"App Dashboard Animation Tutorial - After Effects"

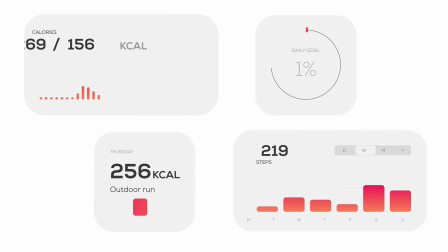(0:00)
Hey everyone, welcome back to Camp Keyframe. My name is Bas, and in today's video I'm going to show you how you can animate this app activity dashboard.
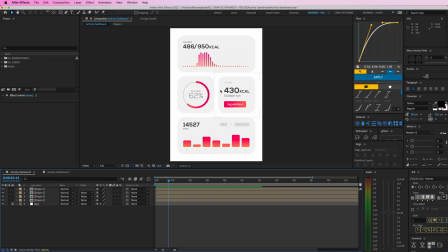(0:11)
So I've got this composition here with these kind of numbers in it and these graphs and this stuff, like kind of like of an, you know, a health app dashboard with this stuff. And I'm going to show you how I animated this stuff, you know, coming into the screen. Some basic stuff, but it looks cool and techy. And we just to break it down, we have this upper part here,
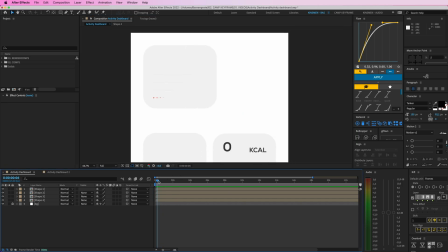(0:30)
which has, it's kind of growing into the screen, everything, and these bars are moving up and the numbers are counting up.
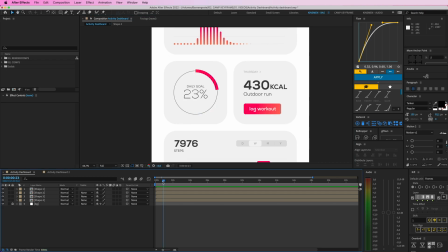(0:37)
So that's pretty easy there. Then we have this daily goal. It's just opening up the two circles and the number is counting up. This one, kind of the same thing, number counting up, the button appearing and everything. And at the bottom here as well, everything is kind of growing onto the screen.
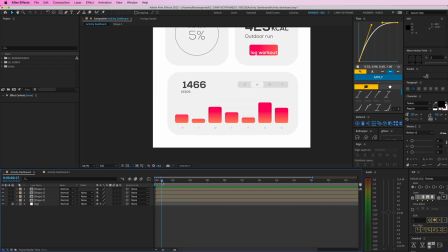(0:52)
So it's just pretty basic and easy stuff, but it when combined all together,
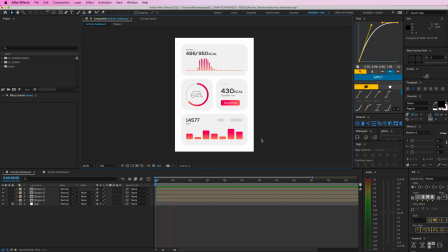(0:58)
it looks pretty sick and just a really nice way of, you know, animating this kind of app stuff.
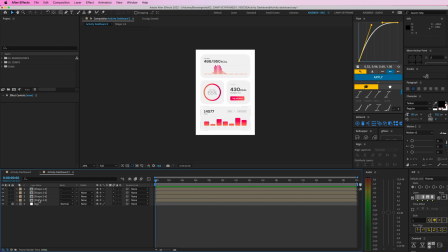(1:03)
So I have this clean composition here with all these four compositions, pre-compositions in it, and we're going to go through them one by one.
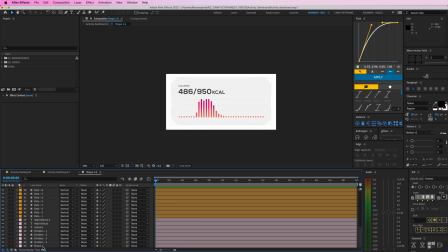(1:10)
So let's start with the first one here. We have a lot of layers here, 44, because we have all of these different shapes here. So we're going to start with the beginning, is this background shape here. I'm gonna open it up and go to contents, group one, and path one.
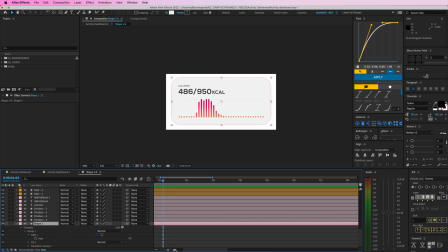(1:26)
I'm gonna go zoom in a bit here, and then create a keyframe for the path, and then go here and then select all of these shapes, these anchor points, and hold shift and drag them to the left. And I'm not using the scale option, because if I use scale, it scales these corners weird.
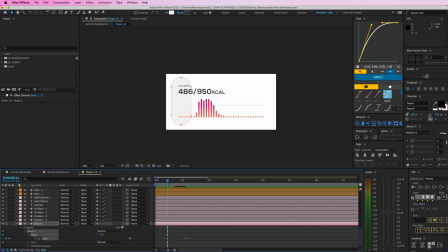(1:41)
So I just want to animate the path kind of growing. So I'm going to give this some easing with my plugin flow, which I highly recommend. Gonna go to quart here. Let's go with this one.
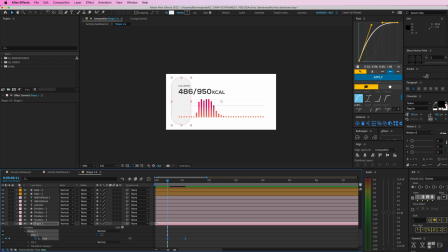(1:54)
So it's kind of comes into the screen fast. So let's cut the layer off right here. So then it pushes in like that. Looking good, all right. Then we have these dividers, these four, these, you can't see them maybe a little bit.
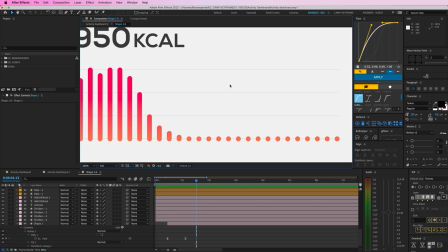(2:09)
We have these four really small thin lines here. I want to select all of them.
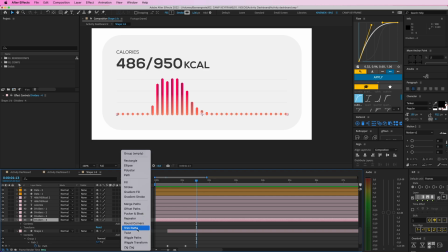(2:15)
No, select one of them. Add a trim paths effect. And then go to end here.
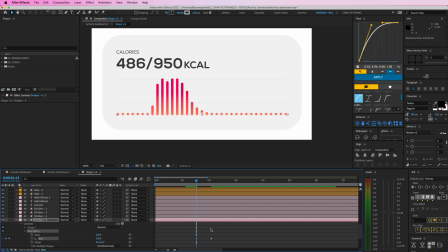(2:20)
And then put this one at zero. So now this one kind of grows. It's the bottom one here. Let's copy this and put that at these ones here. Let's cut the layers off by holding option and then in bracket, pressing U to see all of them.
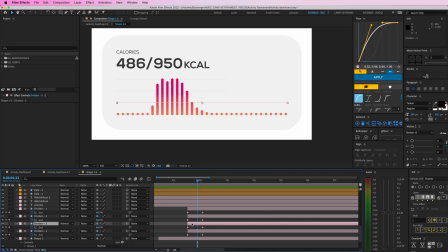(2:34)
And then, as you can see, they're growing in. And just give this some easing here as well, this one. And then offset this stuff a bit, only all one frame. So they come just right after each other. Nice. Then we have this calories text here.
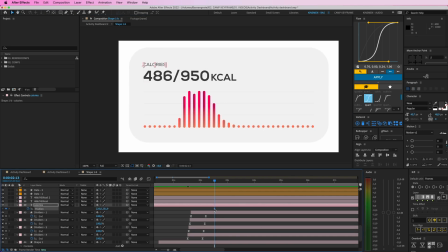(2:53)
Let's go to P for position and then drag this to the left here. And maybe do the same with this one. I think I will need to delete this, copy this. Like that. Position to the left here as well.
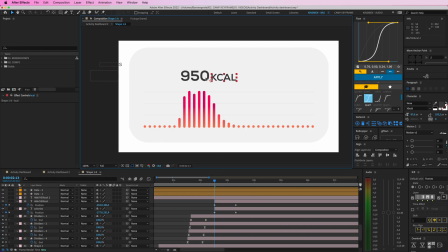(3:14)
Nice. And this one and this one, let's put them up here.
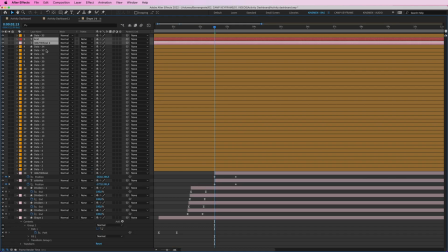(3:20)
Oops, I want to put them with these ones here.
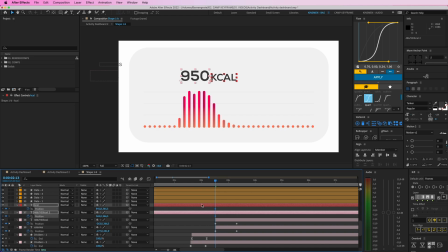(3:24)
And I'm going to give this a position as well, and maybe have them come from the right, like that. So, all right, and give this some easing, like they kind of jump in, like they're popping into the screen. Let's play this back. And have this calorie come in a bit later.
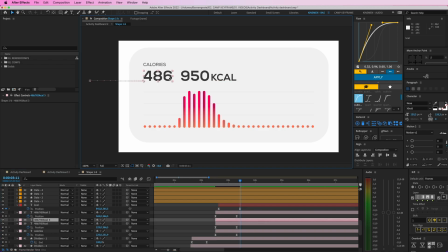(3:42)
I'm going to duplicate this one, pressing Command D. I am duplicated. And then I'm going to double click it and make this a slash. And go to the P for position here. And then drag this over there. So we have a separate layer for that. Nice.
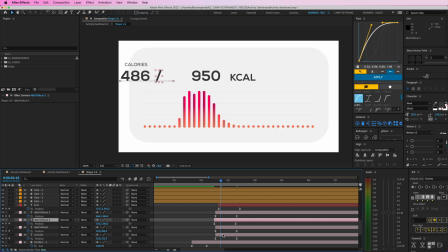(4:01)
And then maybe give this a bit earlier and the calories a bit later to have some offset in these layers. So that looks cool.